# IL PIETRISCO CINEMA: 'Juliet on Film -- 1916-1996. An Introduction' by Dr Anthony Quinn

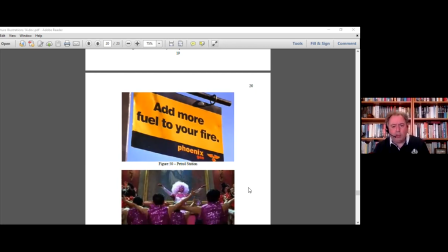[52:40]
There are two scenes which really angered the critics. the shootout of the garage scene
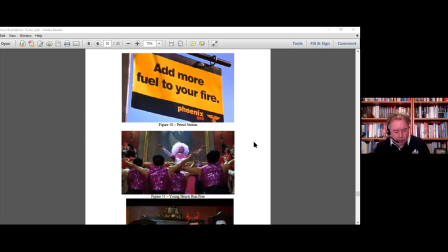[52:45]
more fuel to the fire now that comes from Henry 6 part 3 I need not add more fuel to your fire for well I what you blaze to burn them out and the garage ends up being burnt burnt
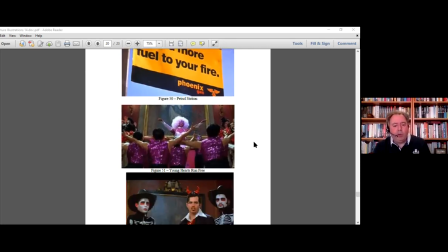[52:59]
to the ground the scene which infuriated most people was the dance sequence more than anything else this brought out the ire and the person playing Mercushio and Mercushio himself himself was ripped to shreds unjustly.
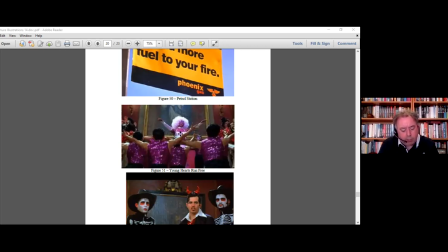[53:16]
He's doing a thing to young hearts run free, bewigged, miniscirtered, stalkinged, high-heeled Mercutio. Now this is the only enacted song and dance number in a film that's packed with music. What critics fail to point out at the time is this is only happening in Romeo's mind.
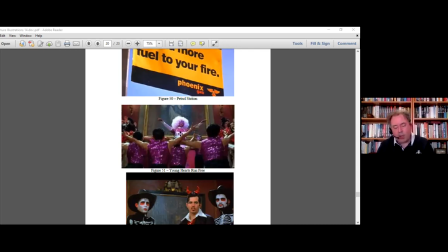[53:35]
He's taking the drug, Queen Mab drug, as it is in film and this is all in his mind and it's a carnival of the grotesque which we'll explore in more detail in the 1996 film.
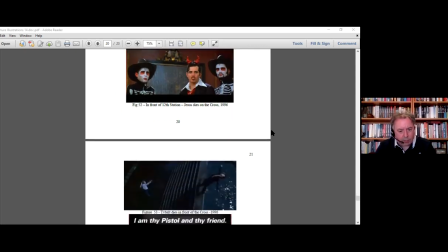[53:49]
Figure 52 and figure 53 together, we see this is another shadowing of death. This is the manifestation of the cross, Christ dies on the cross.
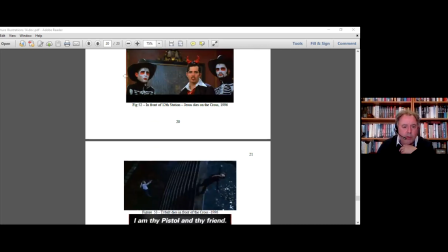[54:03]
Tybalt has got horns and he's sounded by two skeletons the good thief and the bad thief this is a hint that there's going to be a violent death but it's not Tybalt's own death which we see in the next one where he dies as a stretch like Christ
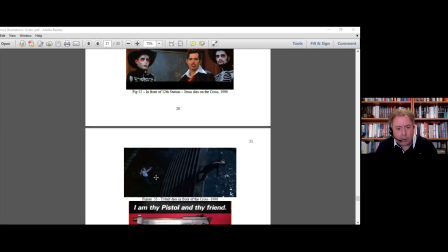[54:23]
falls into the pool where that statue of Christ actually is so that's all that was the addition of the horns with a little reference
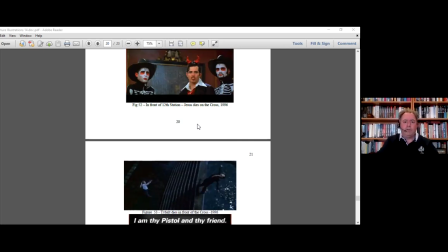[54:32]
back to Zeffirelli because when Tybalt appears first in the Zeffirelli film he's wearing a cap and the ears are folded up of the cap to make it look like it has horns Tybalt's the bad guy, it's a very simple message
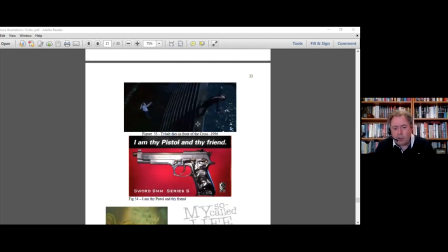[54:47]
another reference to death I am my pistol and die friend is a quote from another Shakespeare book we went to just now this is the very gun that Juliet will use to kill herself with, it's Romeo's gun and you see this poster throughout the film.
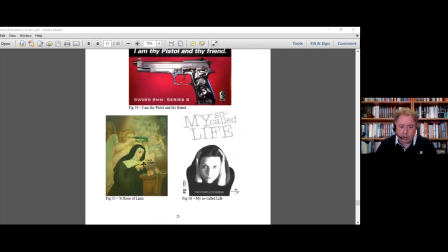[55:04]
Religious iconography, St Rose of Lima. This picture is outside Juliet's bedroom. We see it quite a lot. St Rose was a young girl who her parents were forcing her to marry someone else, someone she did not want to marry, like Juliet.
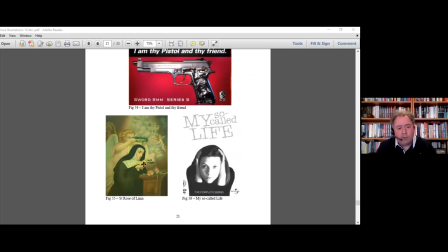[55:19]
So she took a crown of thorns and disfigured her own face. So that's a reference to that.
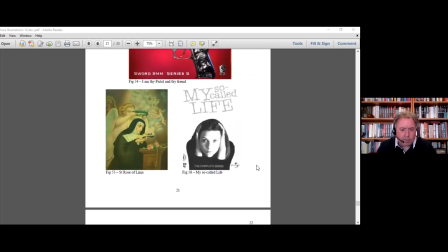[55:25]
Now, as with Ficcarelli, Claire Danes was not first choice for Juliet. First choice was Natalie Portman. And she was actually engaged and they shot the first scenes with Natalie Portman.
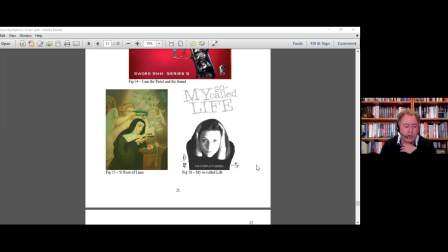[55:41]
And when they played them back, they didn't like what they saw. Because Natalie Portman is very small and very delicate. And Leonardo DiCaprio is about six feet tall and he's quite broad and athletic. and the scenes they shot were worried it looked like he was molesting her and they're
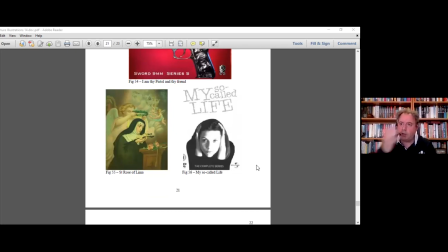[56:00]
very concerned again about the whole going back to the 1936 film the perceived age of juliet being underage so she was dropped claire danes
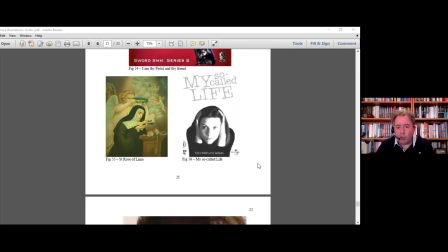[56:11]
have been a big success in this tv series called my so-called life she played a person called angela chase angel chase and this becomes a little joke throughout the film. This picture here, figure 56, is the figure in front of the DVD,
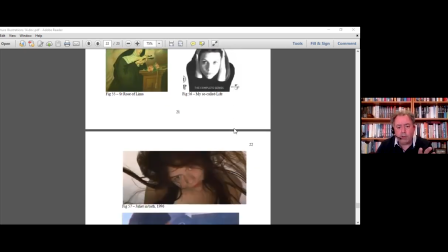[56:27]
and the first time we see Juliet in the film, she has her face down in the sink. Similarities here.
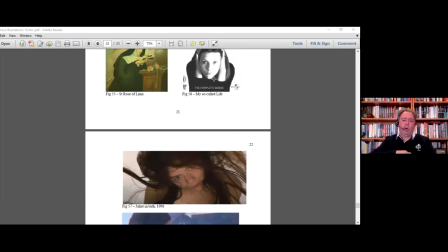[56:35]
In the first episode of My So-Called Life, Angel Chase is told by one of the cool girls at school that she has to change her hair and the angel says she means by change my hair
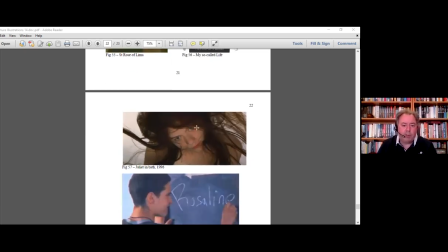[56:47]
change my life symbolically this is the night of the banquet juliette's life changes from that very
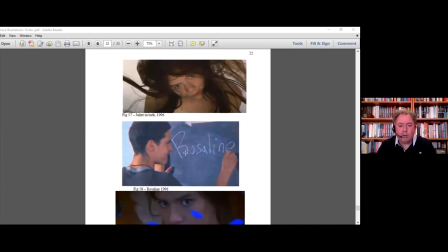[56:55]
point she sees romeo rosaline this is what does it differently from everyone else he chalks the name of rosaline up on the board rosaline does not appear in this film this is an understanding that he has that
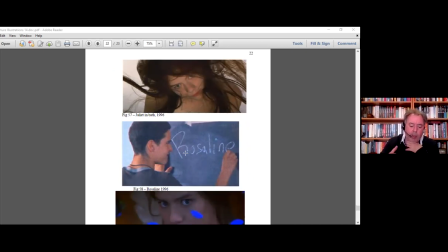[57:13]
I think it works very well. In each of the films, as I said before, and the two silent films, Rosalind, young, beautiful, replaced by someone even more beautiful.
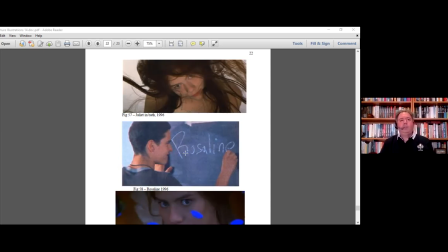[57:26]
He was of the opinion that even if you judge a woman to be perfect, that very act of judgment is degrading to the woman and reinforces the phallocentric society that exists today and very much in the film world.
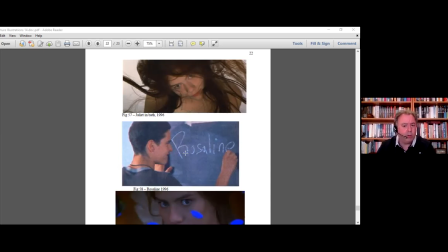[57:44]
So I thought that was very well done. We'll explore this later.
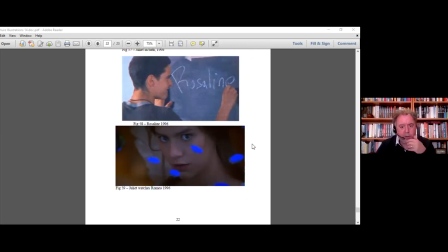[57:52]
First hint of Juliet's independence is that she's spying on Romeo through the fish tank. He's not spying on her. A reversal of the male gaze. And she's doing this in the most intimate places, public bathroom.
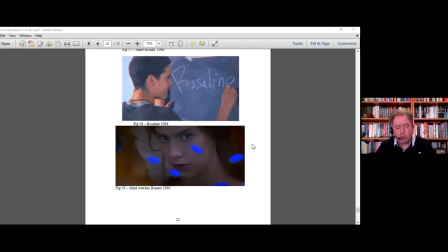[58:09]
And it's also beautifully shot, and there's no dialogue, there's the music going on in the background. So they are forced to make this connection through the very close and intimate use of eye contact, and it works extremely well.
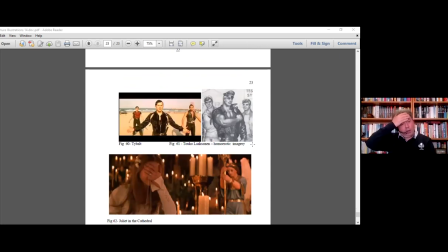[58:25]
Now, one of the themes we get in a lot of discussions on Shakespeare is Mercutio in love with Romeo, is Romeo in love with Mercutio. Are they in denial?
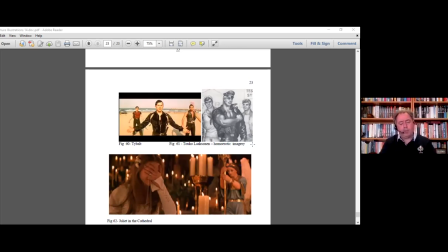[58:41]
Can it be played different ways? An interesting thing here, it's at the beach, everyone's partying, there's girls in bikinis, everyone's in a great time. And then Tybalt comes along for his confrontation with Mercutio.
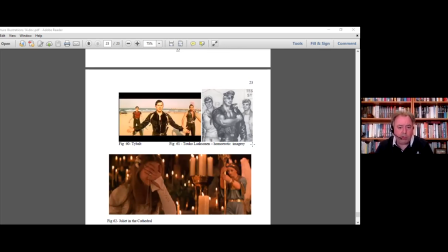[58:59]
From that point, the background changes completely. All the party goers disappear. And in the background, if you watch the film, it is absolutely packed with leather clad bikers and muscled sailors.
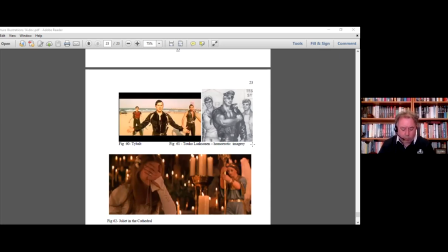[59:13]
Now, this is all very similar of the work by the Finnish artist Tauku Lakshmin, as you can see on someone's work here, which is very popular and became synonymous with late 20th century gay culture. Now in this scene, it's a very interesting scene,
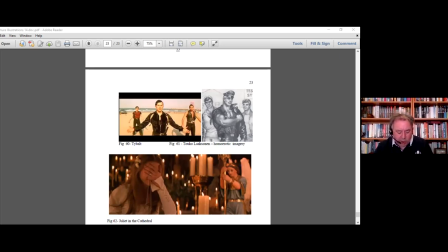[59:33]
Tybalt mocks Mercutio with the insinuation that he is having or has had or wishes to have a sexual relationship with Romeo and Mercutio acts with fury. Interestingly enough, we don't know why he's reacting to fury, because it's true,
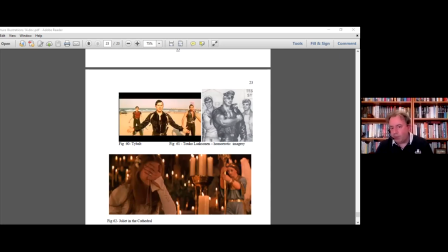[59:52]
because it's false, because he does feel something for Romeo, but it's not reciprocated. We don't know. Now, that's something we talk about in the 1996 film, but it's very interesting because many people believe Romeo and Juliet regard it as the greatest heterosexual love story of all time.
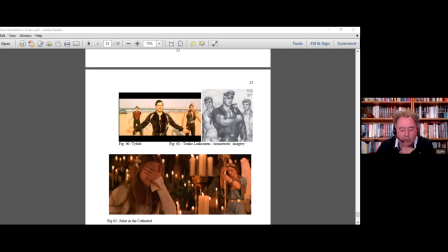[60:12]
What if there is another element to it? That's quite interesting.
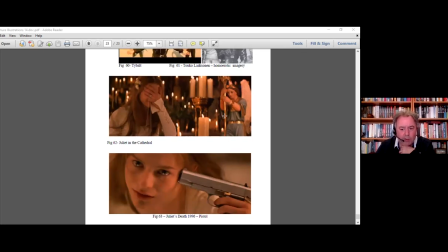[60:17]
Now, 62 and 63, this is what Baz Luhrmann's film, I believe, surpasses others in terms of Romeo and Juliet being a tragedy and not a love story.
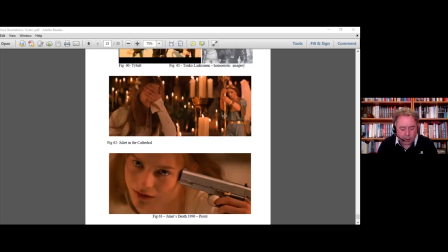[60:33]
And it's not done sympathetically. It's also quite noticeable. It's a strange thing, the shootout scene at the garage, the amount of editing is incredible.